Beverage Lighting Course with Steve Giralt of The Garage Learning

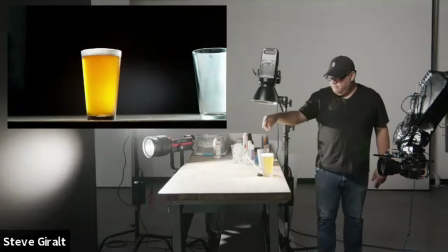1430s
you know you got to keep in mind like what's accurate to the real beer color you know like this this beer is helping us because it's a little foggy so it doesn't need as much work
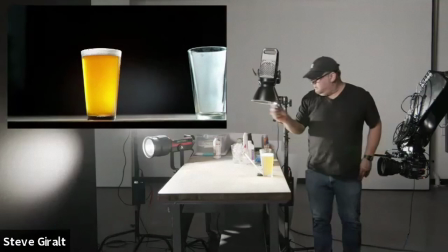1438s
because otherwise you'd want to use this falling spray glass instead so but that would be for the finished drink the next
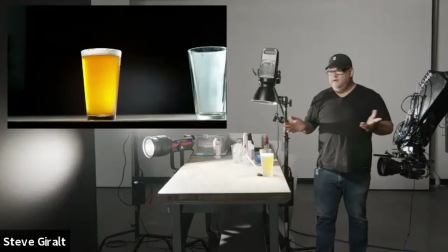1446s
thing i want to show get into though i think we've had enough beer for now um you know and you know you guys should buy jaeger too um because they're they're helping
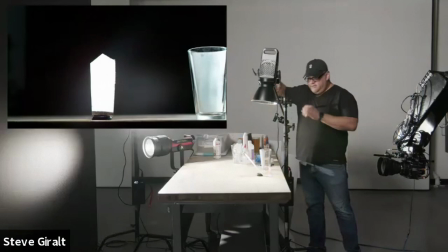1455s
support all of this um but i'm going to pull this offset and i just want to do before we get
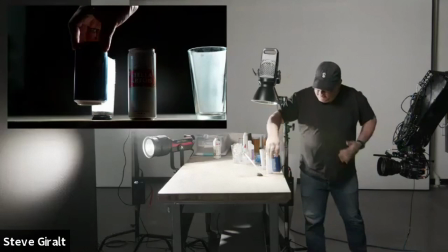1464s
into the other clear glass i want to take a little sidestep and just talk about um condensation on on cans because it's a little different,
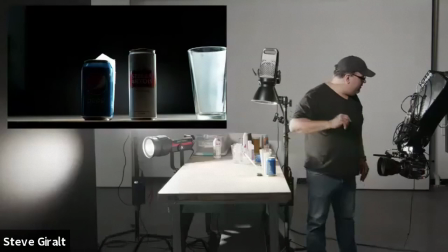1473s
it takes to consider.
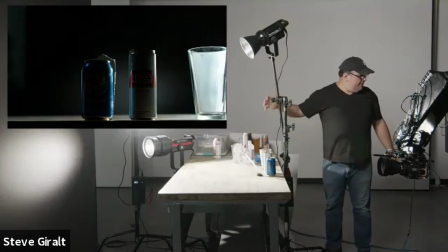1478s
So you need to also, you know, here, I'm gonna turn off that light.
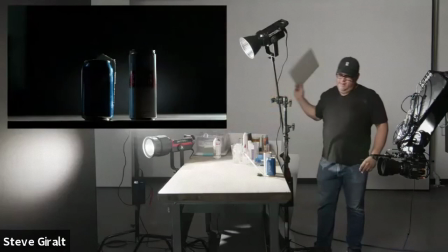1482s
So this is literally just our light from the right edge and this is actually being the fusion for us.
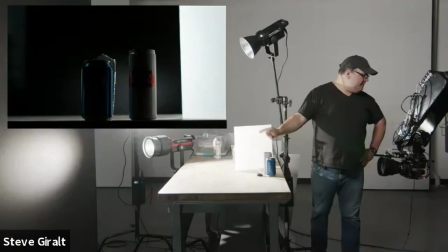1491s
And so cans are also reflective but they're reflective in a different way. This Stella can,
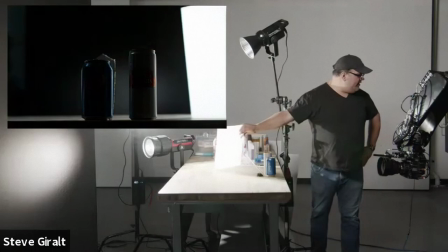1498s
as an example, is like incredibly like a mirror basically so it's if you want to put these like nice edge
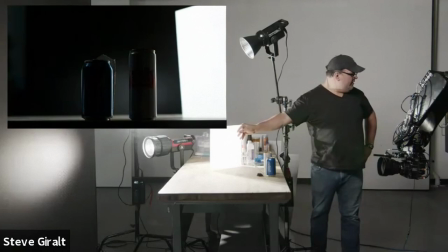1506s
lights on the back of your can you'd have to have the foam core somewhere and this uh plexi somewhere back here um or sometimes just the hard light could do
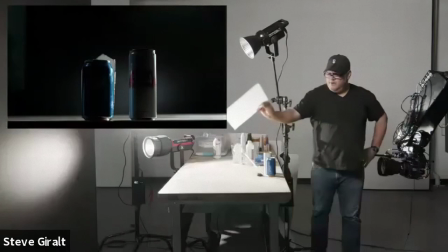1514s
it nicely but you see on the pepsi can on the left how that highlight is getting a little bigger and smaller um same
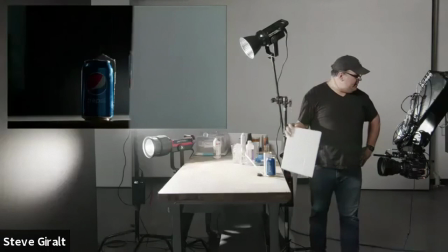1522s
thing over there just as a bounce it actually does a nice job but to me we basically to get But the light on the front of the can is really
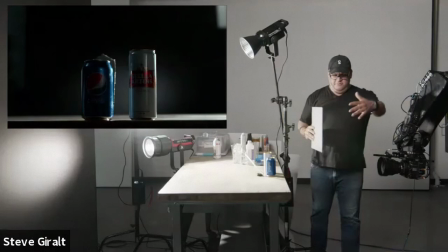1529s
challenging because your camera is somewhere. So you're like, oh, this is the perfect place for the diffusion. It's right in the front.
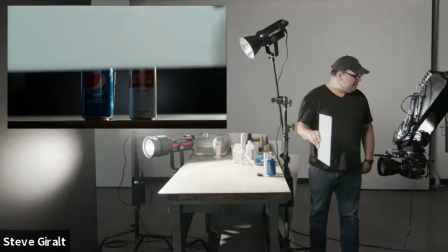1534s
So sometimes we actually do a bigger sheet and we actually cut a hole out for the lens and we put that right up front because it's the
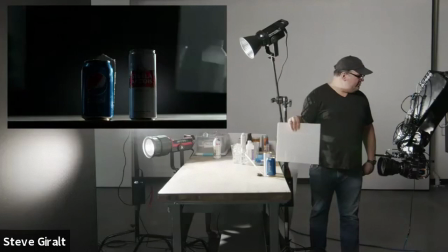1541s
best way to get the most reflection in your can and without obviously losing all your light.
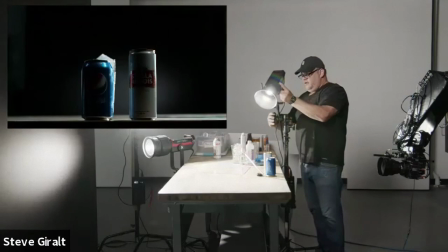1549s
So for this, I wish I had one more stand, but I'll make it work here.
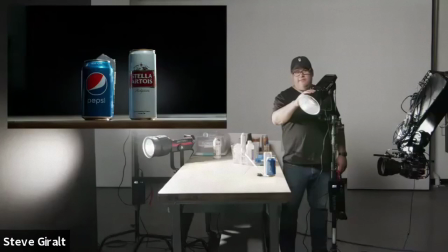1557s
I'm going to move this to be more of my key light so yeah just to give you for those that don't know some technical terms your main light is your key light which is usually you know the main product light that's lighting your foreground edge lights are lights that come kind of from
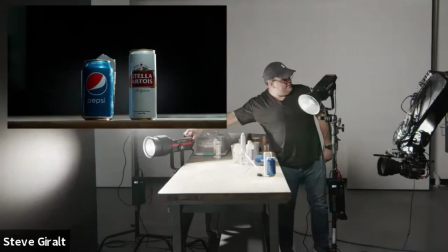1573s
the sides sounds like it the edges that highlight the edges of something and then there's background lights that hit the background itself so this was my background light over
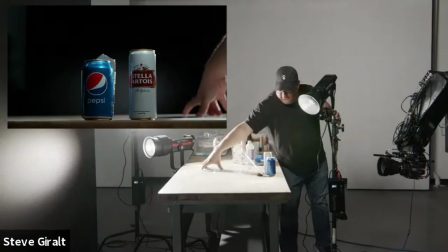1581s
here that's giving me that low um so for this i wanted to bring in that light and i won't break this and show you
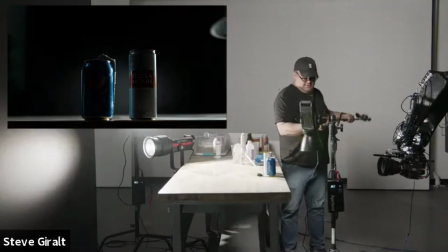1590s
a little bit of how not quite low enough here one second and guys
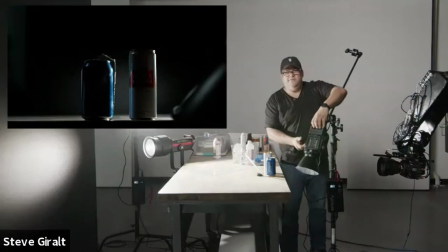1598s
throw throw any questions in the chat if you have yeah there's a bunch of them okay um